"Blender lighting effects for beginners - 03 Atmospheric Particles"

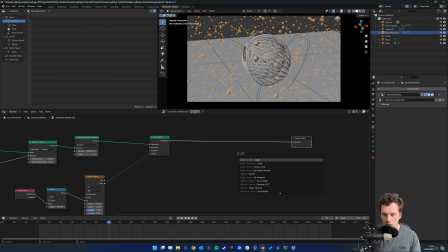8:24 Oh, and of course I've got to re-instance those icospheres on because my computer crashed.
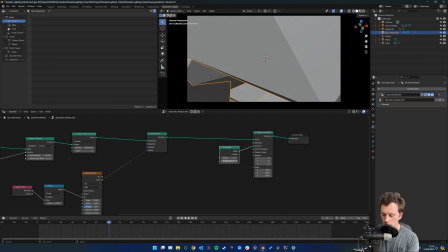8:30 So instance icospheres, make them very small, make them even smaller, boom.
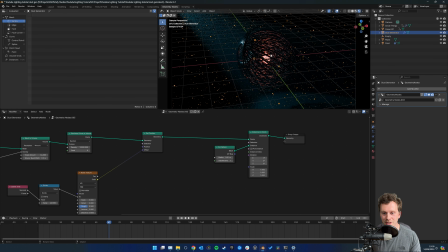8:35 And as you can see, well, as you can't see really because of our scene's very dark, but it has got a bunch of these nice little particles in. Now, just so we can see these and to create that sort of ember effect, we just need to apply a material to it.
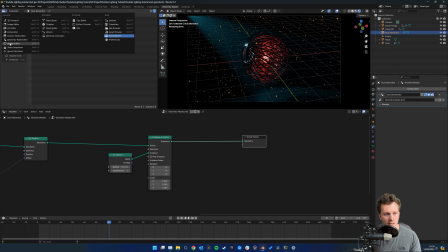8:51 So I'm just going to change this over to our shader editor, create a new material. I'm going to call it embers. And then here on our instance on points, after we instance, I'm going to do Shift A and set material.
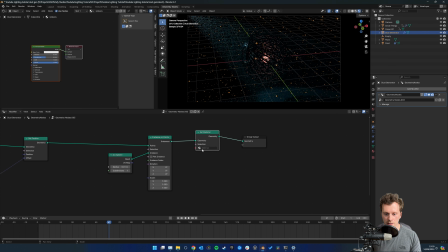9:10 And I'm going to set that to the embers. Now if I delete this principal node, Shift A and add a emission node onto the surface, and I turn off the overlays, you can now see all our points because every single one of our points is emitting light,
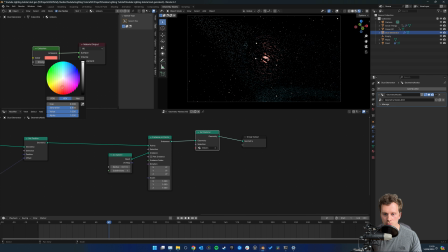9:28 which is really cool. So if I just make those red, they're going to feel like embers. Now to really make the most use of this effect and make it feel like there's depth, I'm just going to add some depth of field to our camera. So that's pretty much it in terms of actually making the dust there.
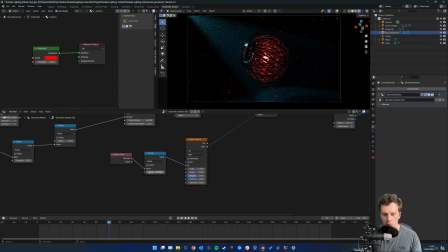9:49 You obviously can mess around with how much you divide the scene time by to make them speed up or slow down, or you can mess around with the noise, texture, scale, or detail as well, just to see how they move.
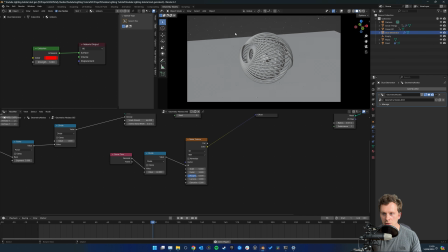10:00 Now I quite like how these are moving now, so I'm probably just going to leave them as is.
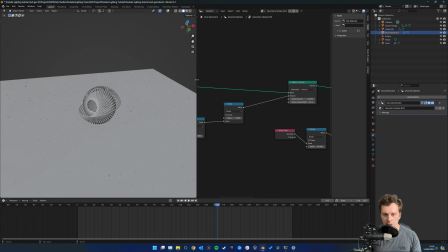10:05 But yes, let me jump into my layout and add a depth of field. I'll change this back to my 3D viewport as well.
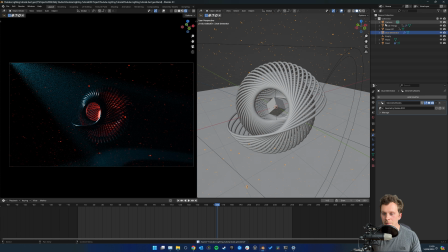10:12 I'm going to save it in case I crash it again. Now, I'm just going to add the depth of field here and maybe change it to a 1 on the f-stop.
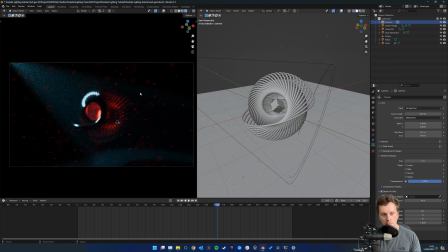10:25 And you can see as I make this really small, you get these really nice sort of soft particles close to the camera, and then the ones which are in focus are more little dots, but it creates that nice like depth to your scene. Now I just want to focus the camera on the middle there.
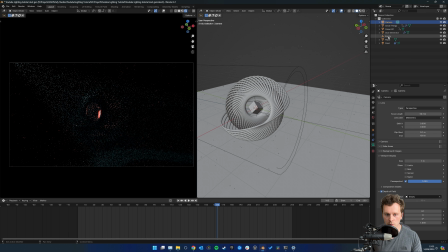10:38 I'm just going to take this eyedropper and focus it on this empty, which we put in there in the last tutorial, just because it's in the middle of the scene.
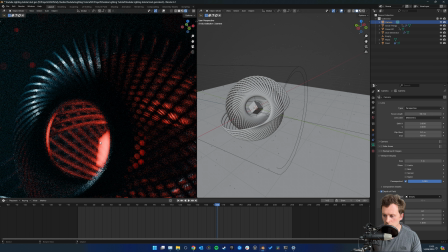10:47 And you can see our camera is now focused on the middle there. It's probably a little too out of focus, so put 0.5 maybe.
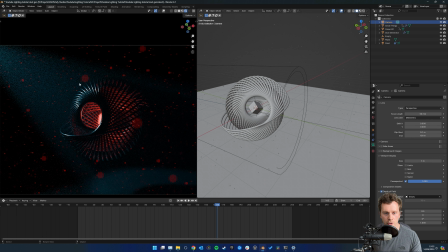10:58 And yeah, that's now sort of got our thing in focus, but all our little particles there are out of focus.
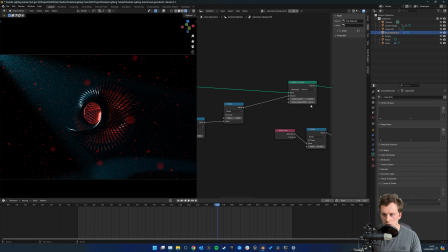11:05 Maybe there's slightly too many, so I'm just going to go into the geometry node editor and just take that density and divide it by 2, I reckon. Having too many of these in your scene as well is going to cause your computer to slow down, so be careful there.
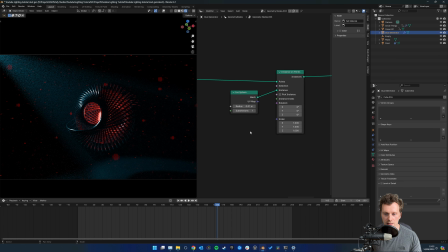11:20 And actually, I think I might make these a little smaller as well, so I'm going to divide that by 2. I don't want them too big and too in your face in this scene. Maybe split the difference, 0.75. And yeah, now if I turn on motion blur, when I render that out,
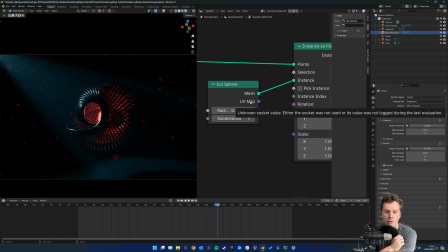11:40 it's going to give me these really nice sort of streaky particles, which give that extra depth to your scene, which is really, really cool. So yeah, let me know how you're enjoying the tutorial series. We've covered making this scene, we've covered doing volumetric lighting, and now we've covered doing the particles to add more depth and interest to your scene.
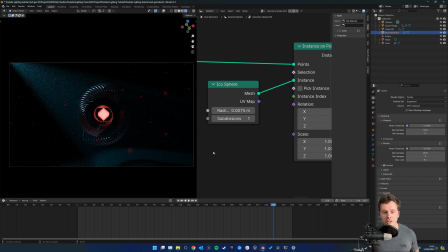11:57 And then in the last one, the next tutorial, we're just going to add some lens flares, which are really, really nice, and just polish off the scene. Let me know if you've got any questions below, and I will see you in the next one.